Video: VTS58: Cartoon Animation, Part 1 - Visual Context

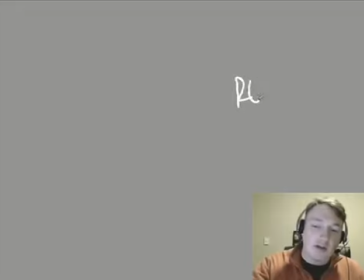[24:49]
It's very hard to mix all these things that are over here in the realism side of things with an abstraction of motion.
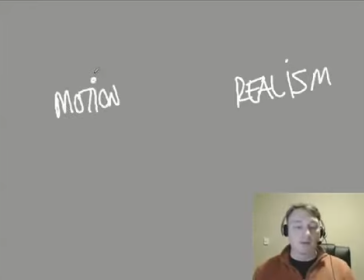[24:59]
It just feels wrong. It feels broken. Okay, that's why when you have animation, where you know, if you look online or you look at people's work, and you see their moving holds are dead.
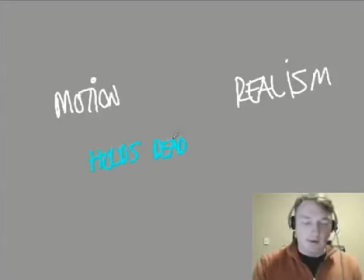[25:17]
All right, and if you take a look at you know, the overlaps are stiff. All right, these are all pretty common things. In motion, where you get a sense of like, okay, that just doesn't feel like it's got any quality.
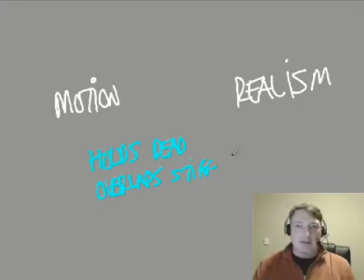[25:35]
Well, it just has to. If everything else in the scene is up here, you can't have dead holds, and you can't have stiff overlaps, and you can't have even spacing, and your ease in and ease outs can't, you know, your timing can't be as sharp as like, bam.
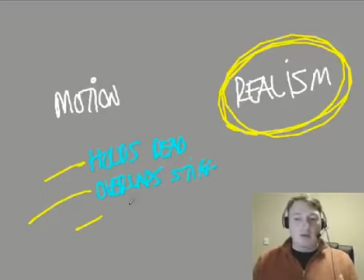[25:55]
You can't do stuff like that, because realism is saying, it's like the subtle little pressure from the rest of the image, from the modeling, from everything else, saying, expect things to be filled out. And it's not so much that detail is better and lack of detail is worse.
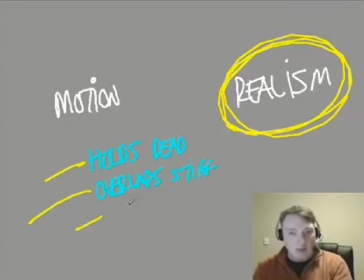[26:13]
It's not, it's just cohesiveness is better and lack of cohesion is worse.
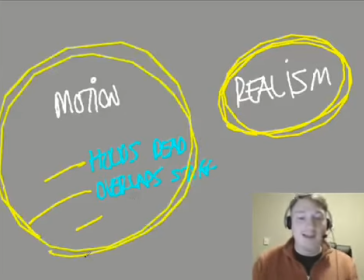[26:19]
So you can get away with all this stuff if everything else is similar.
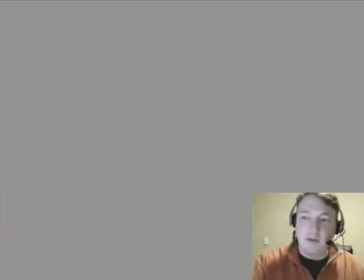[26:26]
Okay, I got some examples of stuff that I've done. I've got this little thing I did here a little while ago,
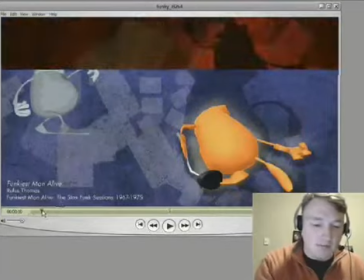[26:34]
and it's very, you know, it's a little thing. It's very abstract.
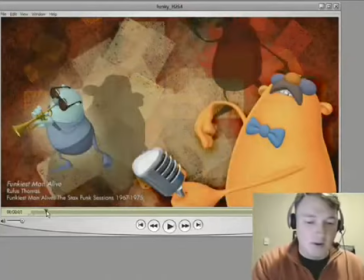[26:39]
Okay, there's no world. All right, it's just a bunch of paintings in the background. Okay, the characters are simple gumdrops with arms.
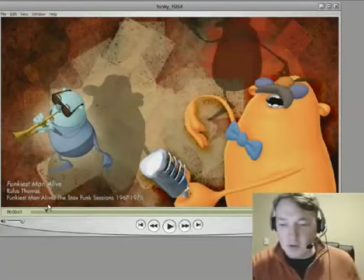[26:47]
The shading is, there's no shadows in it practically. I don't think there's any shadows. There's some shading aspects to it, but I mean, we're not,
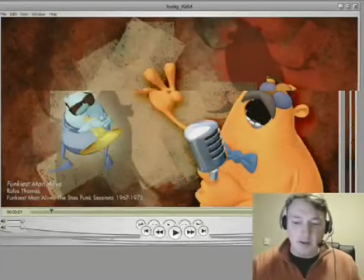[26:58]
at no point in here was I trying to fool anybody into thinking that this is realistic in any way whatsoever.
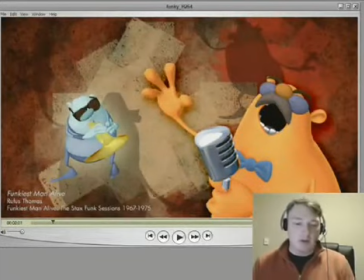[27:03]
I wasn't even trying to make it look like, you know, like a lot of times in CG, it's pretty popular to emulate other styles, like stop motion clay or puppetry, where the, you know, the materials look like it's a puppet that's being made.
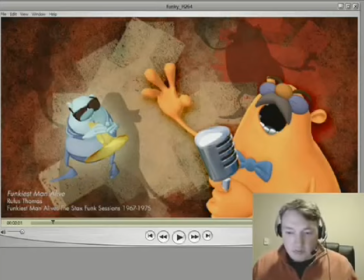[27:19]
This right here, I completely invented new materials that had no basis in reality whatsoever. I just wanted something that looked graphical, simple.
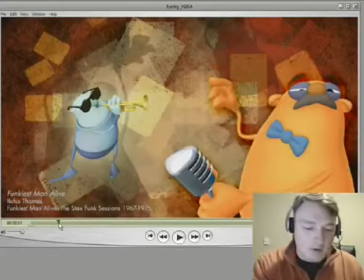[27:31]
Okay, so there's at no point in time do you ever believe that
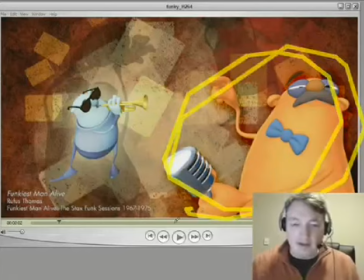[27:37]
this kind of a character exists, or this kind of a character exists.
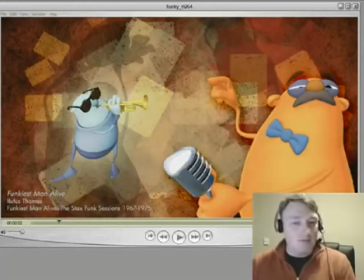[27:41]
It just, I'm not even trying to go there. At no point in time am I ever trying to convince the viewer that this is a real place. So because the painting in the background is all very abstract, and because the character designs are very
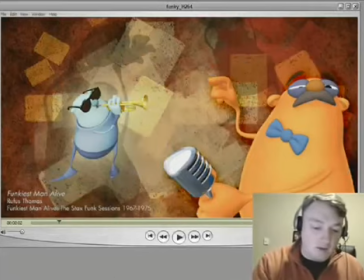[28:00]
simplified and abstract, because the shading in it is extremely abstract, it's not realistic at all.
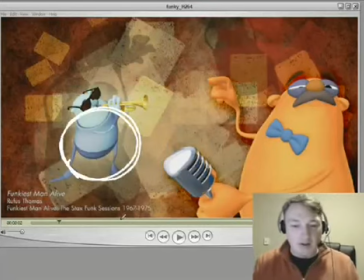[28:06]
There's no shadows. It's like the characters are kind of self-illuminated. There is some subtlety, some modeled aspects to the textures in here and the shapes and all these things.
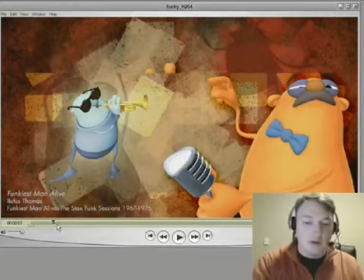[28:20]
Everything visually, just from a still, gives you enough information to let you know, hey, we got a little bit of room here.
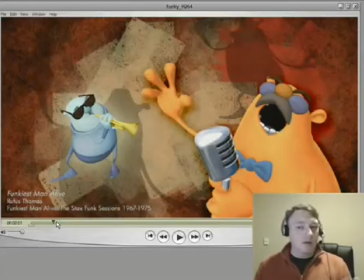[28:28]
We can play with this. All right, we can do some things here motion-wise that you couldn't do in, you know, a big, full-on, more realistically styled, typical CG film.
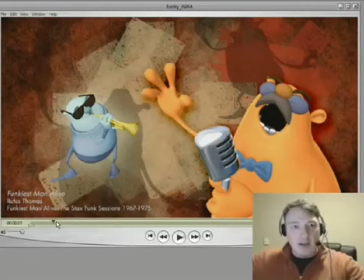[28:44]
Okay? Because all those things, you know, they're saying, they're putting on this pressure, hey, expect something rich here, expect something filled out.
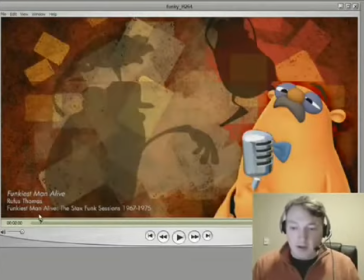[28:52]
Whereas with this, if you step through it, I'm mixing ones and twos a lot on this.